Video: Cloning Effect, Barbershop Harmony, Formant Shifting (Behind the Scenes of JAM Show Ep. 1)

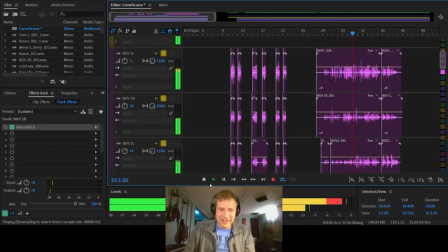12:17 And there's also something called Formant shifting, which you can use to just change the texture of your voice a bit. I use it for Meryl Strawberry too, just because I want Meryl Strawberry to be a female sounding voice,
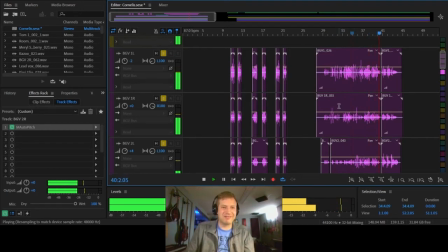12:34 but I think me doing a female voice would just sound kind of silly. So in this case I used the Formant shifter just so that it didn't sound like me. And I wanted a really like kind of synthetic background vocal style,
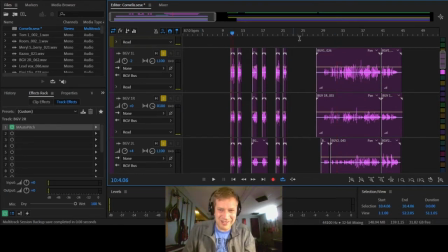12:57 pitch corrected and everything, and so I think it turned out pretty well. I'm really happy with how the background vocals sound. And another thing, this is like this is a tip for people who are singing in a worship band or any band really,
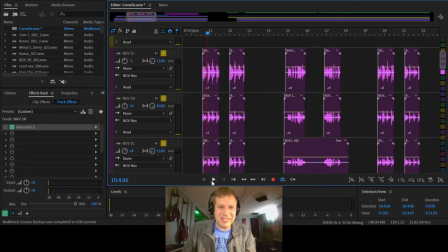13:13 but there's always this. Look at the screen right now. See how this is chopped up? There's always this temptation when you're playing in a band and you have a part, say you're the background vocalist, that you gotta sing the whole song. Or you're playing acoustic guitar, you gotta play the whole song at full volume.
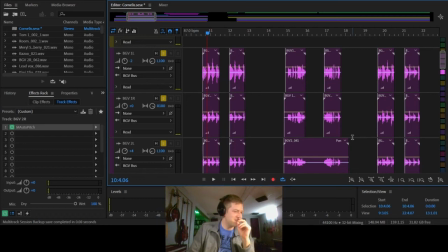13:33 It's much more effective. There's all these music cliches about like the silence being the most important part. And I totally agree with that. Because when I originally recorded this song,
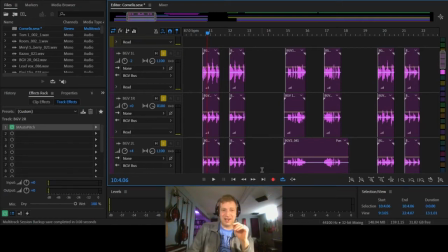13:47 I just sang every single note of the song in background, and it was just too much. So I thought about what parts really needed background vocals, and where that would enhance, and which
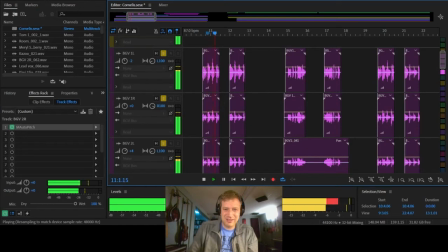14:04 parts I could be silent. And so, anyways, this is how it sounded.
The Lion Horse Clan, singing his soul, not to singing in harmony.
It's really chopped off there. And here we go.
Mama Grace and Geraldine, the Amy's in blue jeans,
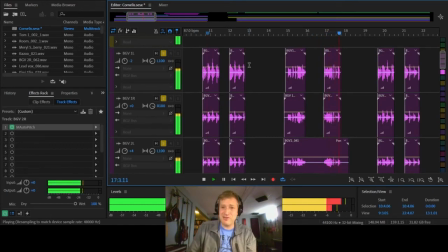14:24 Judy, Wilma, Captain Sue, Papa Casey plays kazoo, Cornelis, he's a nice man, only feller in the Lion Horse Clan, lots of pigtails in his song.
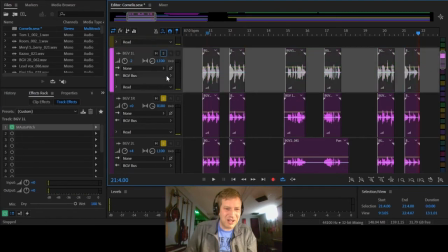14:37 I think that's just really effective. So that's what I did there. Is tried to chop that up a bit.
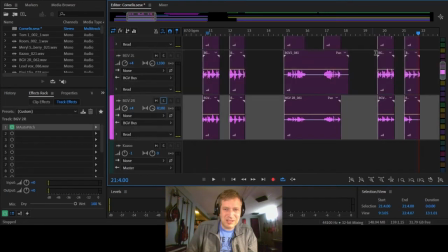14:43 So we will unsolo these and see if there's anything else I can show you.
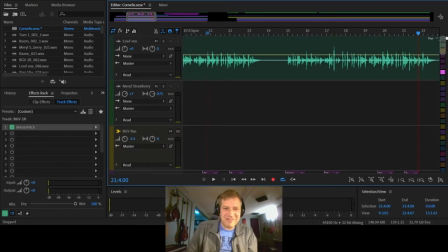14:48 So we'll look at the final performance again, but
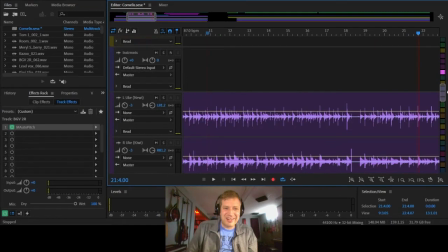14:53 when you watch the final video, almost nothing that you see.
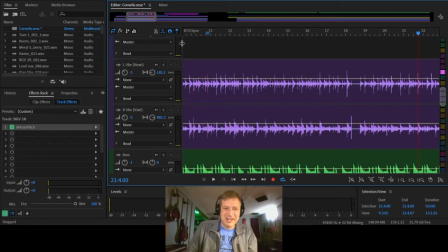14:59 Oh, and then I overdubbed the ukulele. I can show you that. Watch this. So this is how I do ukulele typically. So let's solo this.
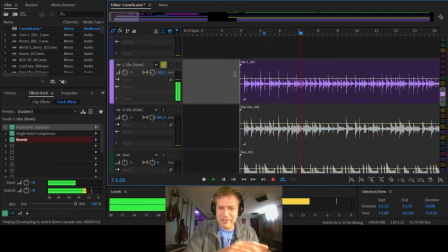15:10 I don't know if the stereo mix will work its way into this video, but in my headphones, this is just on the left ear right now. And this is my like new, like good quality ukulele. I played that in the left ear.
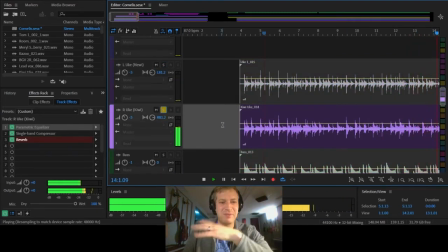15:27 And then this other one is I tried to play almost the exact same thing on a different ukulele,
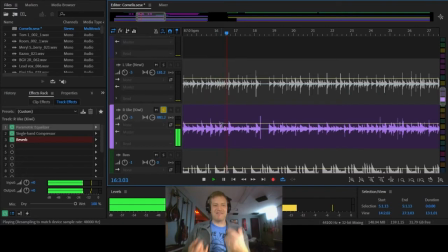15:36 which I just like the feel of my Kiwi ukulele and the sound of it. It sounds more like alive somehow. Some instruments, they're just gems in a different way, right?
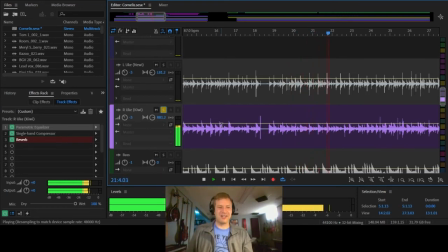15:49 Like my new ukulele is definitely a better ukulele overall. Stays in tune better, it's better quality and everything. But some instruments just have this. That's why when you buy a guitar, you go into the store and you play them all and just see which one resonates with you,
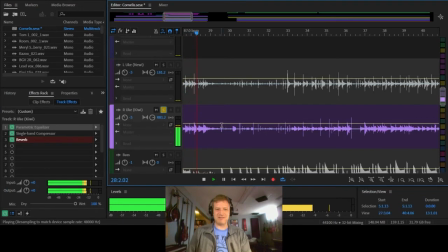16:08 because it's not always the most expensive, high-quality one. It's the one that just feels good. So I will always play this Kiwi ukulele because I just like it.